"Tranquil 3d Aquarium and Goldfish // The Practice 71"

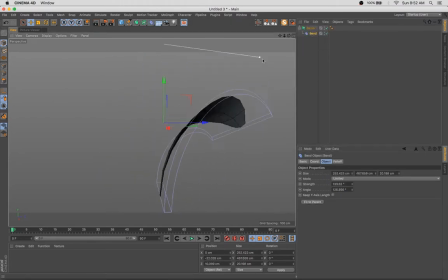[4:17]
And so I'm going to set up my composition and make sure all of my elements are working nicely and the model is set. And then I'm going to go in and add some true transparency.
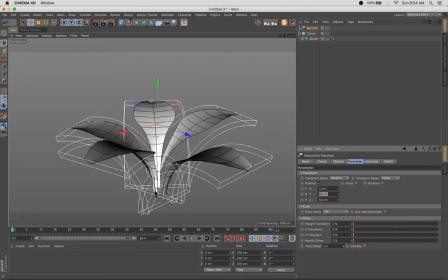[4:28]
And we'll use a Fresnel and some other effects to make it look kind of realistic and nice.
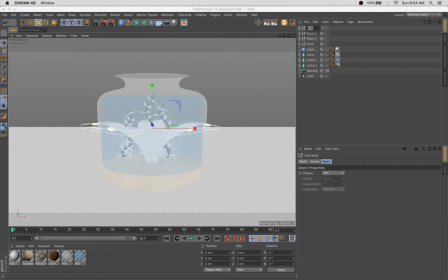[4:36]
So what we've done here is we've used, with this plant, we've used another Bezier nerve to make a simple leaf shape. and we've cloned that in a circle,
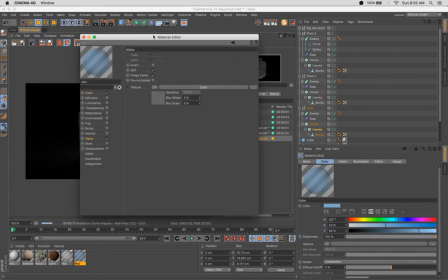[4:46]
a radial cloner, made a really rather simple plant.
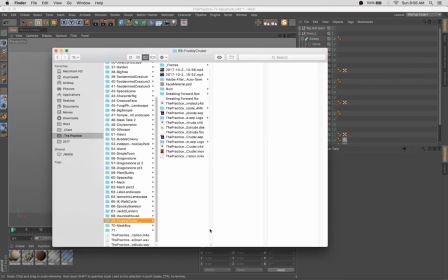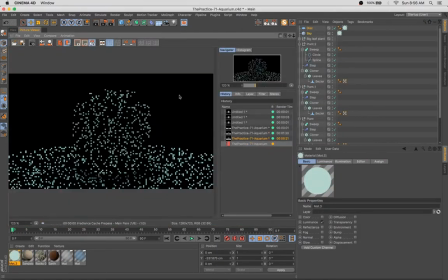[4:57]
What I'm doing here in the interest of time is just grabbing a background from an old file. You may recognize that horror movie villain from a previous episode.
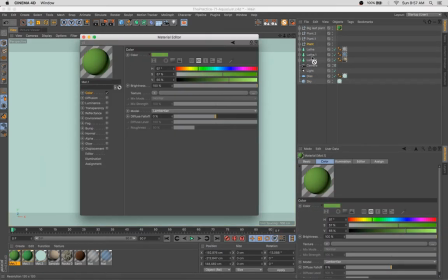[5:07]
And I wanted this to have a really sort of quiet, tranquil feel.
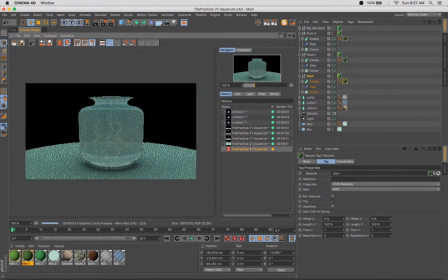[5:10]
So I'm using these kind of light pastel colors, and I'm not going to have a ton of contrast in my color palette here.
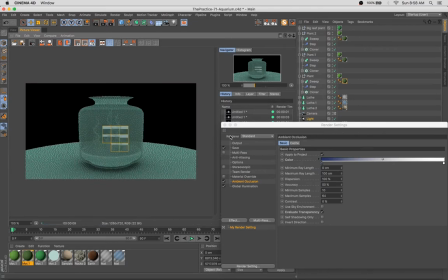[5:17]
I'm really going to be sticking to, gosh, I almost want to say like 50% or 60% dark and up, right?
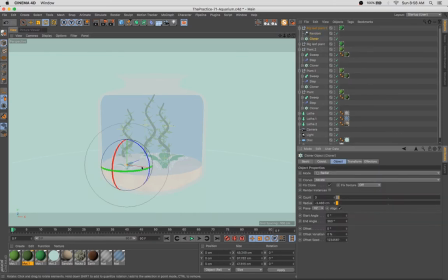[5:24]
So mostly we're going to have some very quiet, simple kind of colors.
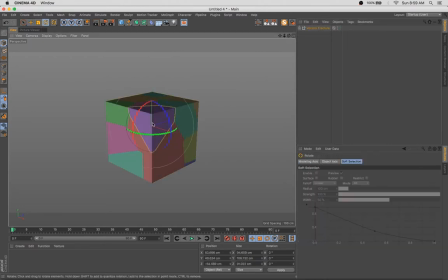[5:29]
I want this to feel very calming and serene and tranquil.
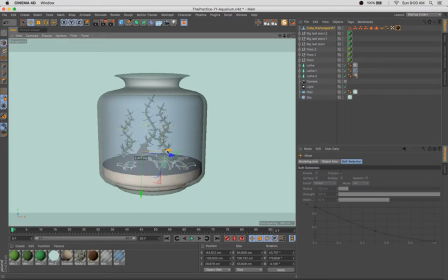[5:37]
I'm adding some rocks here. I think we've done this in previous episodes, but if you haven't caught any of them,
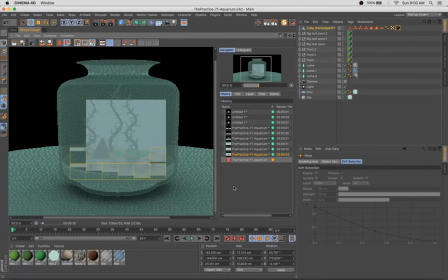[5:42]
one way I like to make really simple but kind of nice rocks is to just take a simple shape like a cube and add it to the varanoid fracture and expand that.
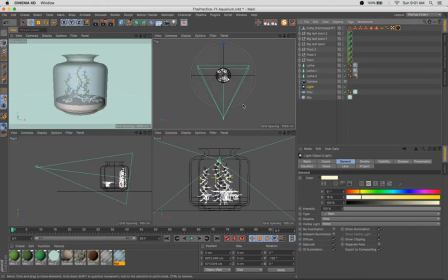[5:50]
And that's going to give you all these really angular chunks that work super well as rocks, in my opinion.
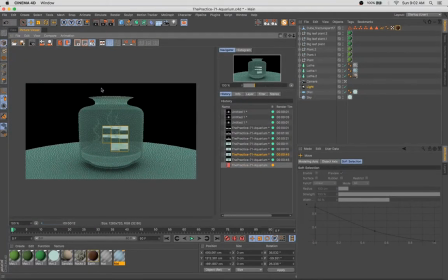[5:57]
What's an aquarium without a few little decorative rocks here? So getting there, getting there for sure.
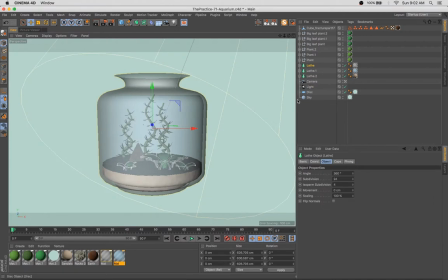[6:04]
Adding some lighting, a little spotlight, some shadows going on here,
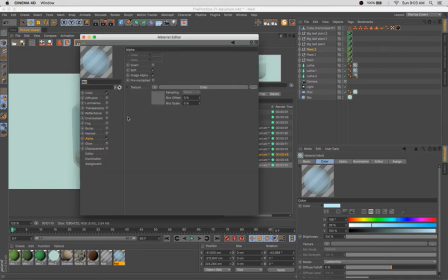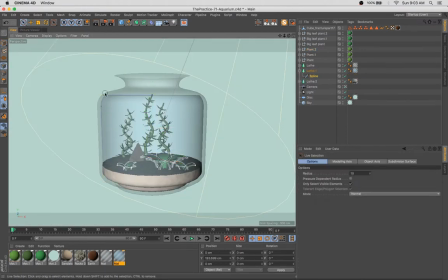[6:16]
making the whole thing a lot more transparent.
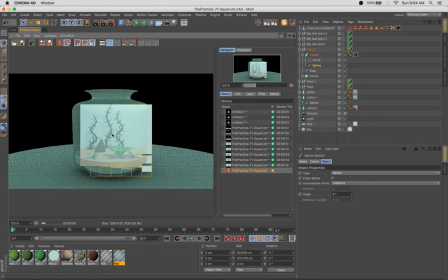[6:21]
and see what I did here to sort of fake the appearance of depth or thickness in the
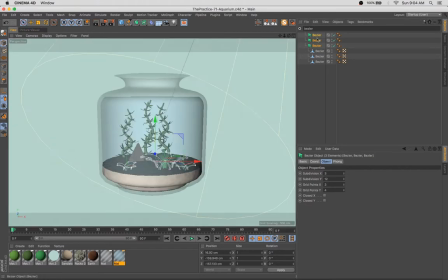[6:26]
walls of this glass vessel is just to move the water and sand inwards from it. So you can see on the edges of this aquarium, it looks as if the glass has thickness. Now that's a great way to save some time because if you were to have a
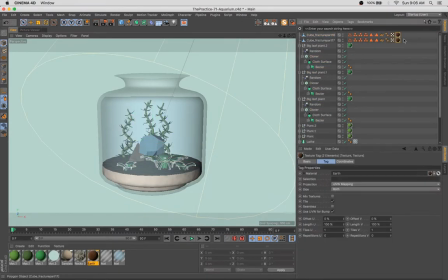[6:42]
vessel with true thickness to the walls, the refractions and transparencies and all that beautiful stuff would get even more time-intensive to render,
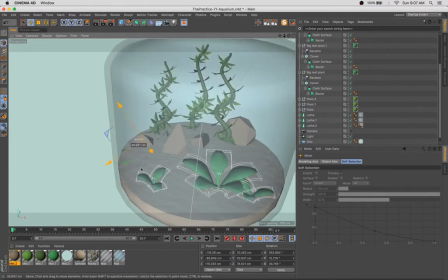[6:55]
which is okay, but is something I decided not to do for this piece.
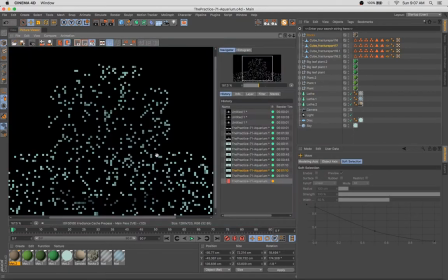[7:00]
And you'll see a little bit later, I do run into sort of an issue, nothing major,
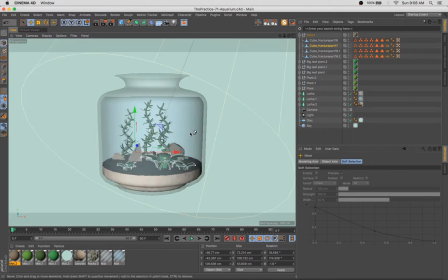[7:05]
but there's one area of the vessel that ultimately didn't look as realistic as it could because
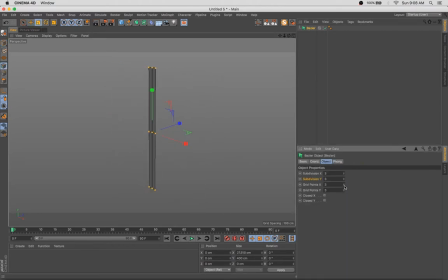[7:11]
I didn't add that true thickness to the walls and just sort of faked the effect by placing the water and sand inset from the edges. And here we're back at it with the Bézier NURBS one more time, making some blades of grass,
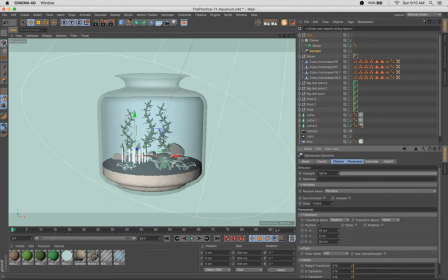[7:28]
throwing those in the cloner but using a grid array this time, and a little bit of a random effector, just spacing that out, giving it a little bit of variation.
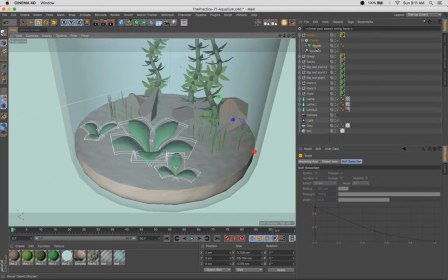[7:41]
Nothing nicer than a well-planted tank.
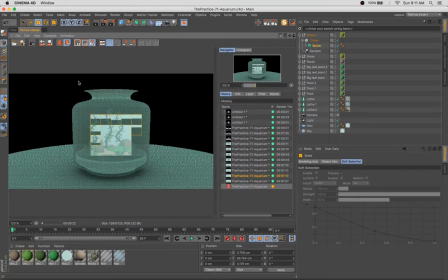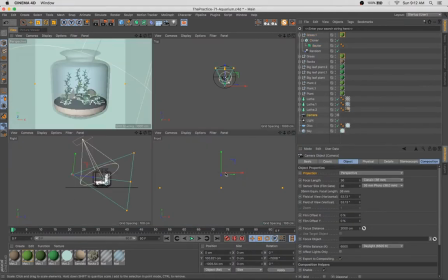[7:51]
Any other aquarium nuts? Holler at me in the comments and let me know if you like keeping any fish.
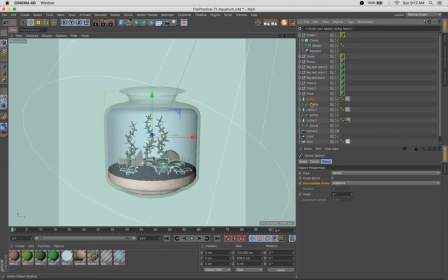[7:59]
which we will get to the fish shortly here too.
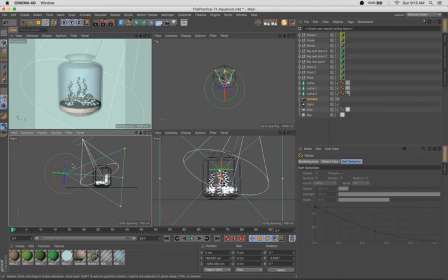[8:01]
So we've got the tank mostly set up for this guy and I was feeling that it was a little bit squat and not quite as elegant looking as it could be.
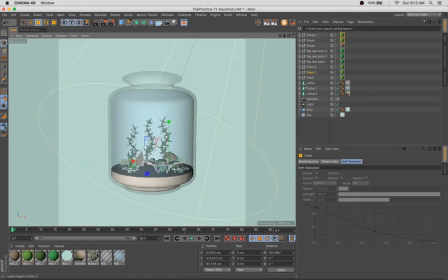[8:08]
So you can see there I sort of adjusted the proportions of the pot, moved it upwards, gave us a taller, thinner, more elegant feel which ultimately worked in our favor. We're just adjusting elements, fine-tuning their placement, getting the composition looking right.